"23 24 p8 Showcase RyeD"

My name is RyeD and I'm an animation student at Freestyle Academy. Today I'm going to show you my Zenith project, which I collaborated on with my friend Sophia.
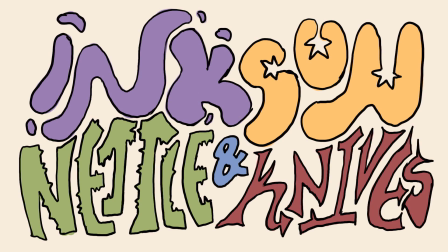We created a cartoon opening animation for a world-building project from English earlier this year.
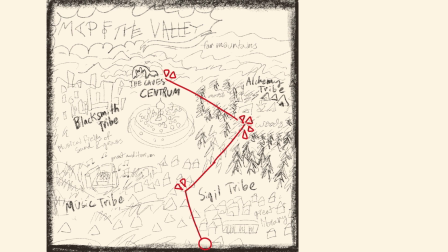It takes place in a fantasy world with 4 tribes of magic: sigil, music, alchemy, and blacksmith.
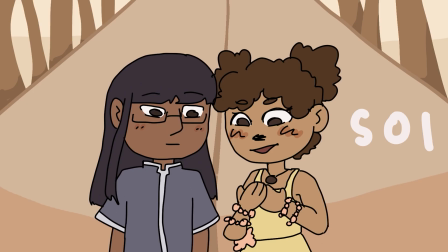We have our characters Tala, sigil, soul, music, Ren, alchemy, and Lazarus, just one silly guy.
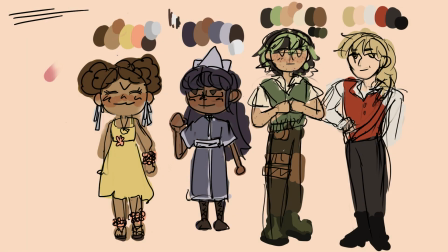Before we started production, we redesigned our characters. We changed a lot of the colors and clothing to be more cohesive and representative of the character.
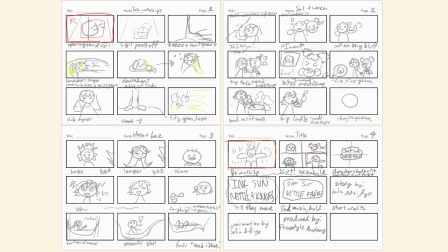Once we found a song, we started storyboarding. We planned out 4 scenes based on each character, showing their personalities and magic. After storyboarding, we moved on to keyframing and then in-betweens.
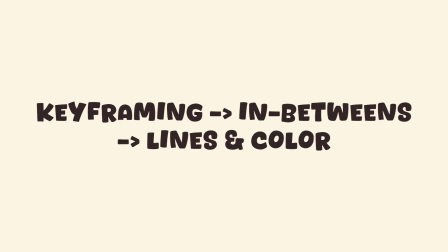After that, we each lined and colored each other's sketches to keep the style more consistent,
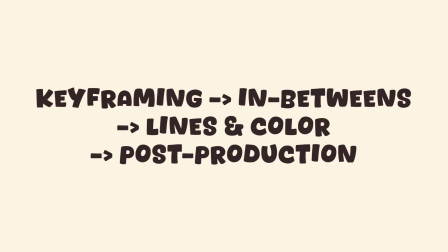and then finally we did a lot of post-production in After Effects. The first scene focuses on our main character, Tala.
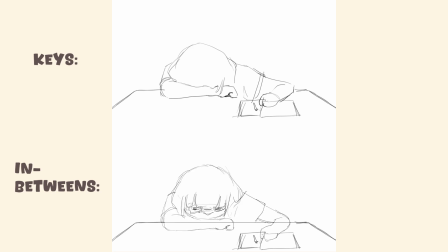I sketched this scene and I focused on using a lot of various camera angles to create an interesting but easy to read opening.
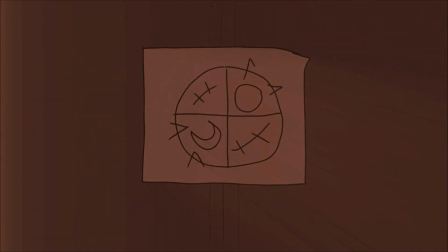We open with a shot of a sigil she drew falling off the door of her tent as it blows open, showing her sigil magic and also that it's morning.
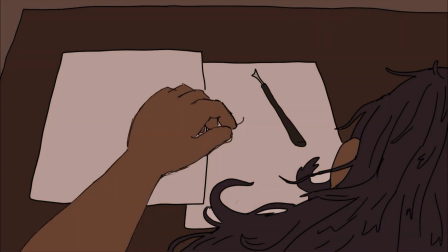Next, we cut to an establishing shot. This then cuts to a close-up where her hand twitches, signifying she's awake, and then to a front view.
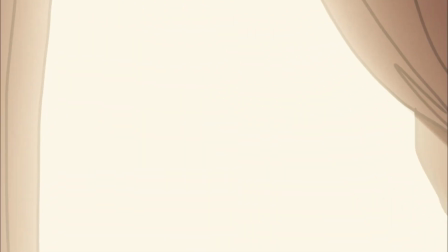This standing up is meant to be a transition to the next shot where she opens the tent door, and this then fades into scene 2.
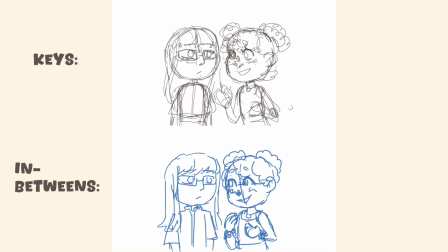Sophia sketched the second scene, which focuses on Soul, and is meant to show Tala and Soul's friendship and dynamic, as well as Soul's music magic.
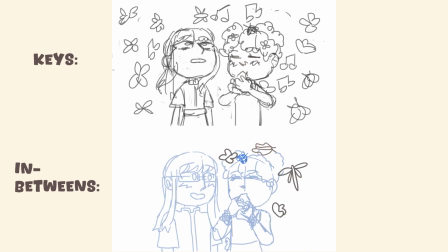We had Soul jump into hugging Tala at the beginning to emphasize her enthusiastic personality.
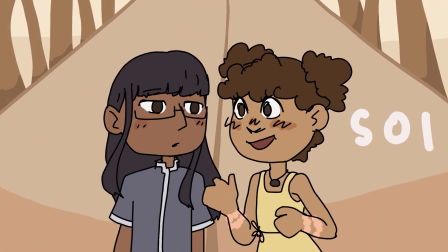We kept Tala's expression pretty flat to show her lack of expressing emotion, but added blush to show how happy the hug made her and how much she cares about Soul.
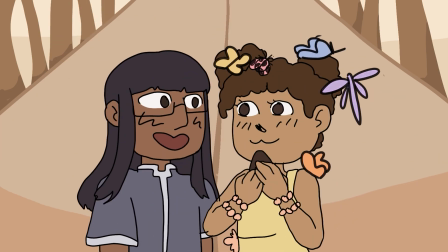She also does show more emotion when Soul shows Tala her music magic to show how captured in the moment and impressed she is.
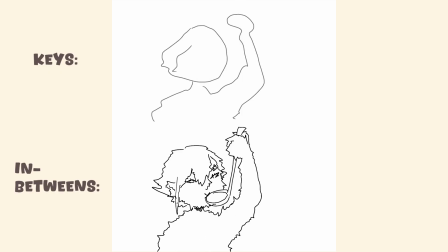The third scene, which I sketched, focuses on Ren and shows their alchemy and shape-shifting magic.
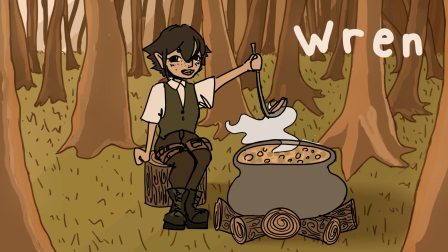It opens with an establishing shot of them in the forest making a big pot of soup.
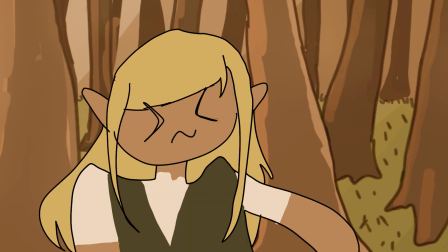This cuts to a close-up in order to show them tasting the soup, which then leads to them accidentally shape-shifting, showing their magic.
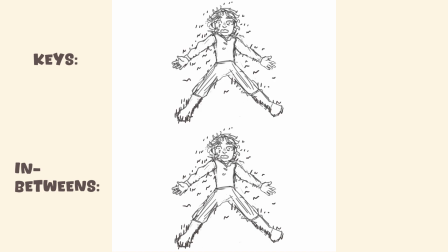Finally, the last scene, which Sophia sketched, focuses on Lazarus and shows his love of banter and his clumsiness.
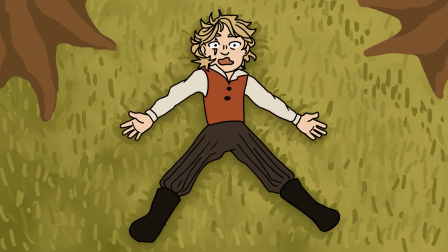We first cut to show him in a hammock pointing and laughing at Ren. This causes him to lose his balance and he has a very dramatic fall out of the hammock.
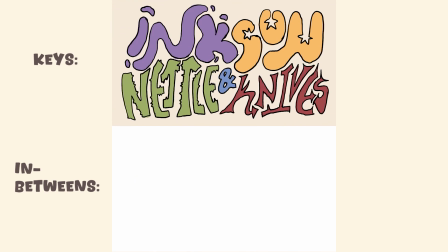Finally, the scene ends with a split screen of all 4 characters in order to show their reactions to the scene.
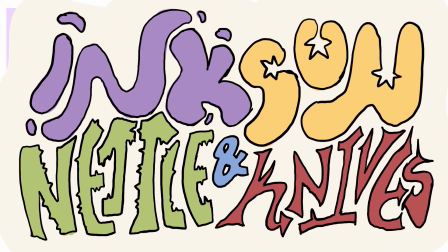Then the title of our story pops out with each word of it in the same quadrant as the character it was based on.
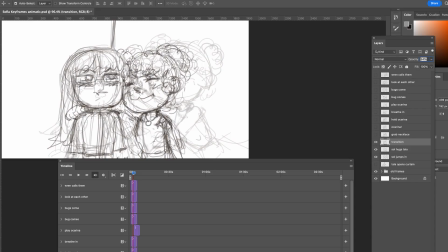This project was huge and Sophia and I both learned a lot from it.
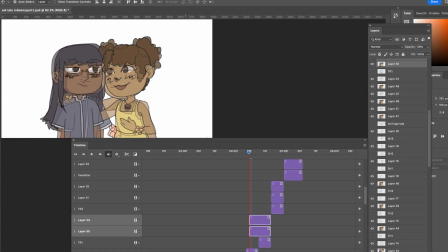We definitely got better at organizing large projects and collaborating on every step of it, and we learned a lot more about post-production too.
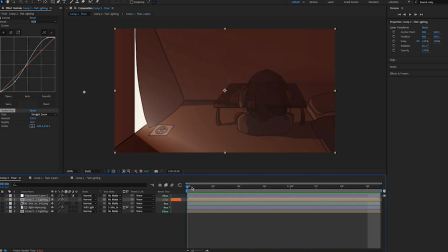If we could do this project again, I think we would try to study more intro animations and figure out how to show world building better, because it wasn't super clear how magic works in this world.
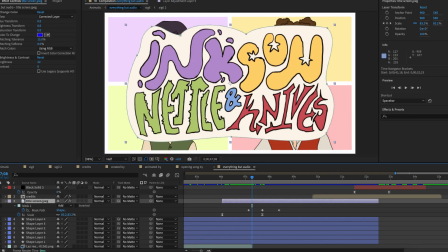Still, we're both super proud of how this turned out. Thank you so much for your feedback and time, and I hope you liked our project.